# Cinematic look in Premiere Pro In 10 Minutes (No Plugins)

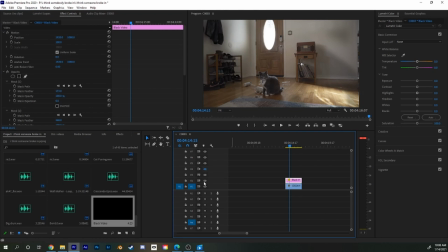And then in the end, this is the difference. But you also can play with the blending modes. So when you click on this thing and increase the opacity back to 100%, remember we decreased the opacity.
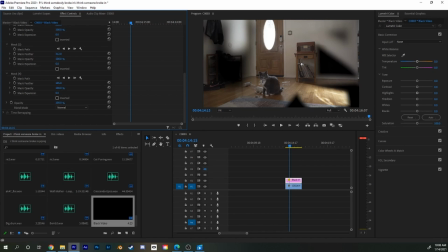If you go back to 100%, this is what it would look like. Also pretty terrible. But then we can go to the blending modes. For shadows, what always works good is like soft light, works fine.
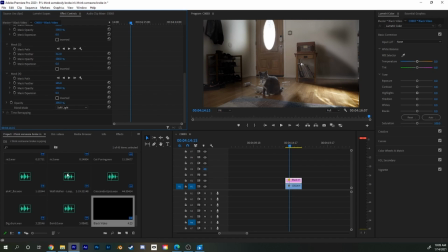Because when you use blending modes, your layer in the black video fades better in your real environment. So don't just play with the opacity only, also do the blending modes. And soft light, in that case, works best. But play around, it's like always depends. If you play with light sources, it should be like add or lighten or something like that. If it's with shadows, with multiply could work, but it's just a black video, so soft light works well here.
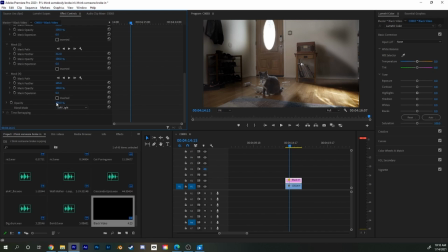And then I go back to the opacity, go down until we almost don't see it anymore. So this is our before after. I know this is not life-changing stuff here, it's just, in my opinion, it improves the cinematography a little bit,
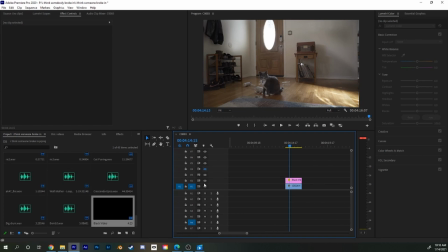because by increasing a few shadows or creating a few shadows, this boring white wall is not boring white anymore. There's more stuff going on. And to do those things on set sometimes takes longer than doing that in post. But keep in mind, there's a very important thing to remember. It's lot easier with this shot because it's on a tripod.
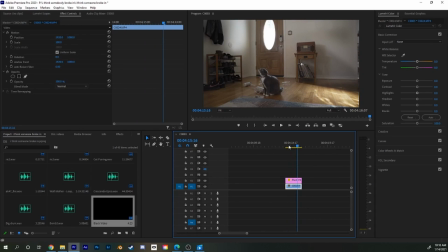There's nothing moving, so it's easier on that one compared to something when it's like handheld or like a move around shot, because then it gets very complicated because then you have to track the entire footage. And this is a topic for another video, but this is way more work. So if you have a tripod shot and you just want to improve a few details, this is the way to go. And I hope that was clear. If you have any questions, please let me know in the comments below, and see you in the next TD Tutorial Thursday.